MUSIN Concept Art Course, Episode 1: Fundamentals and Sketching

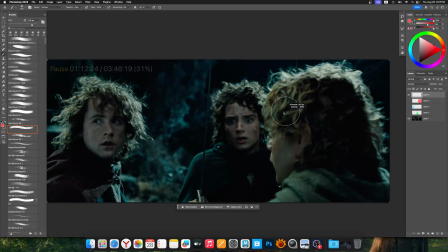745s
this character looking towards this character at the left, and this character,
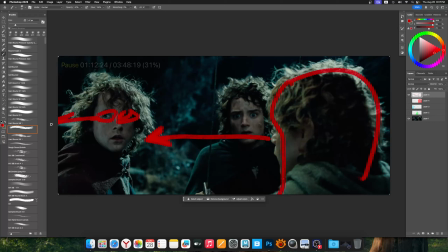757s
his eyes points at here, that something is wrong over here,
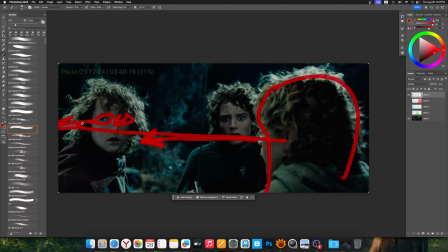763s
like it goes like this. So
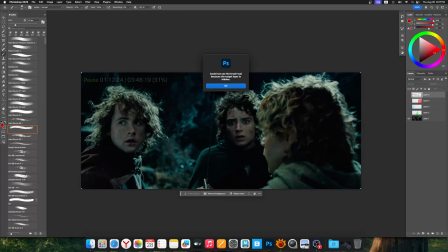770s
he's like to make it interesting, like this character is surprised what this guy going to see,
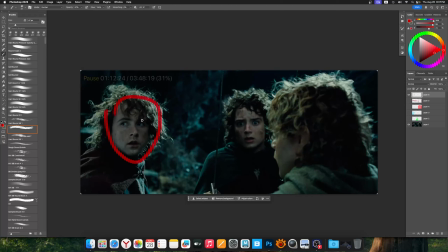780s
and why he's like shocked to see this. And even when you want to smash the viewer, like look at this guy, how he
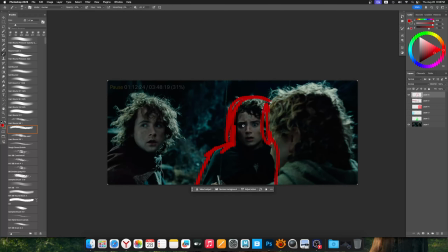795s
looking towards camera, behind the camera, something is happening there, like,
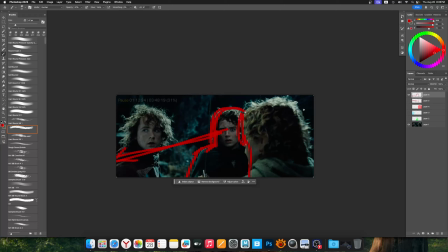802s
so it gives us the understanding something is going to wrong, and this guy is better to look back and through the shoulder and look and maybe start defending himself.
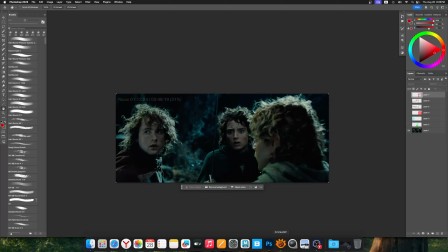818s
So it's kind of very narrative shot.
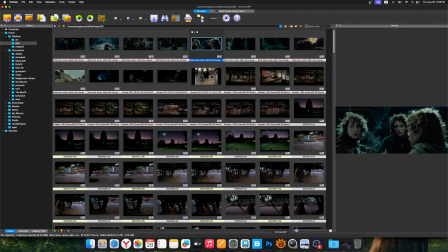825s
So, and if we talk about not the characters, and for example, yeah, look at this shot, same.
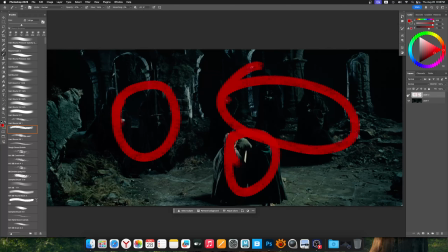842s
1, 2, 3. It's always like that.
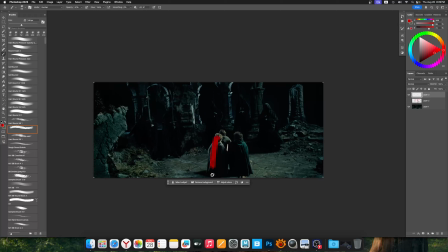847s
Or one more. Check this out. 1, 2, 3.
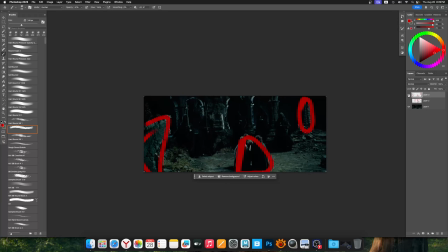856s
It's like keep in mind these 3 number in your head when you make any shot, any art stuff.
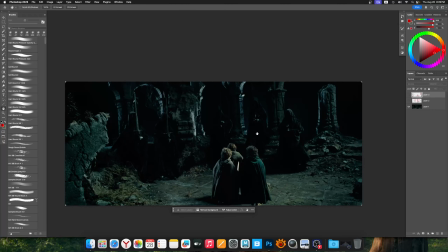864s
So as soon you will understand it, like 80% is done. You smashed the narrative part of your and compositional part of your shot and concept art.
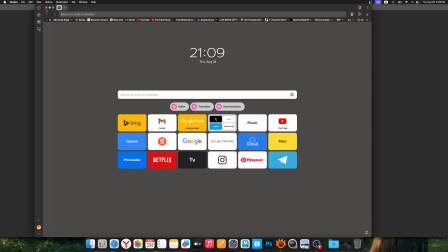885s
Sorry.
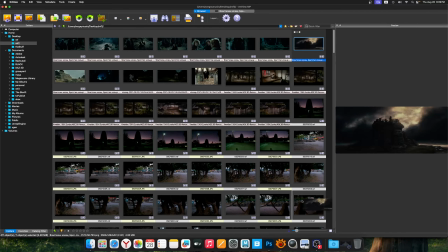889s
So if you talk about
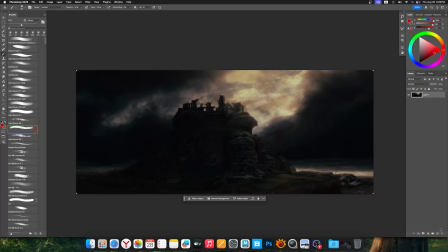896s
environment concept art. If you look over here, so same stuff.
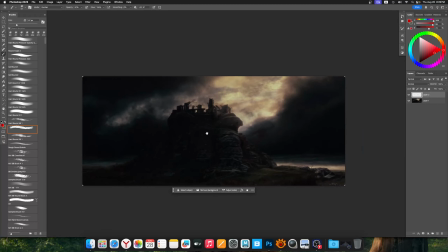901s
We're talking about basic things that can help you to build the proper world, like that attract the viewer. So over here it's same 1, 2, 3.
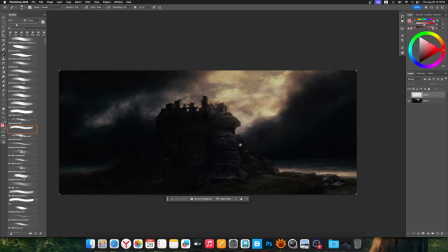916s
We can see these spotlights,
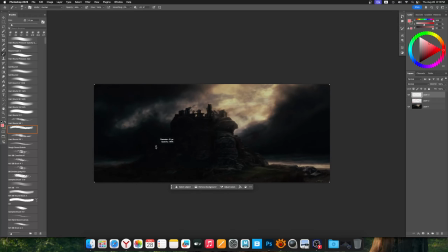922s
and like it also helps to make a proper silhouette to this tower, like to make these light spots.
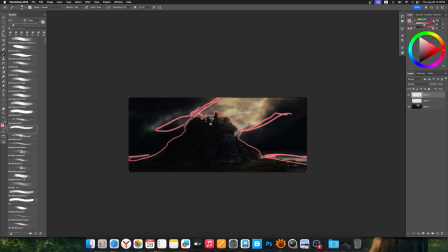945s
It's
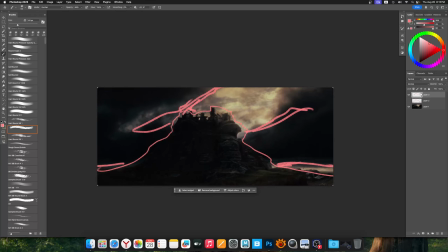948s
highlighted perfectly and give us understanding that
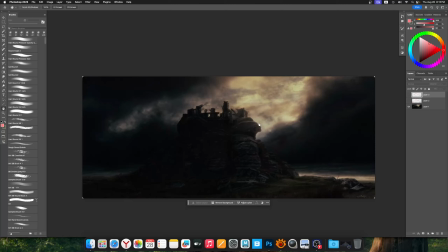957s
some dramatic event is going to happen there. It's not the typical scene is going to happen. So, and lots of
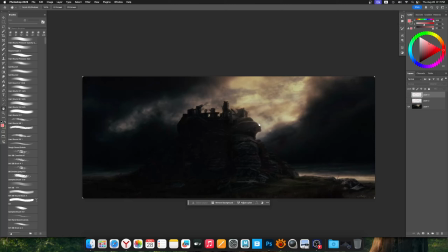975s
sequences we're going to see that going to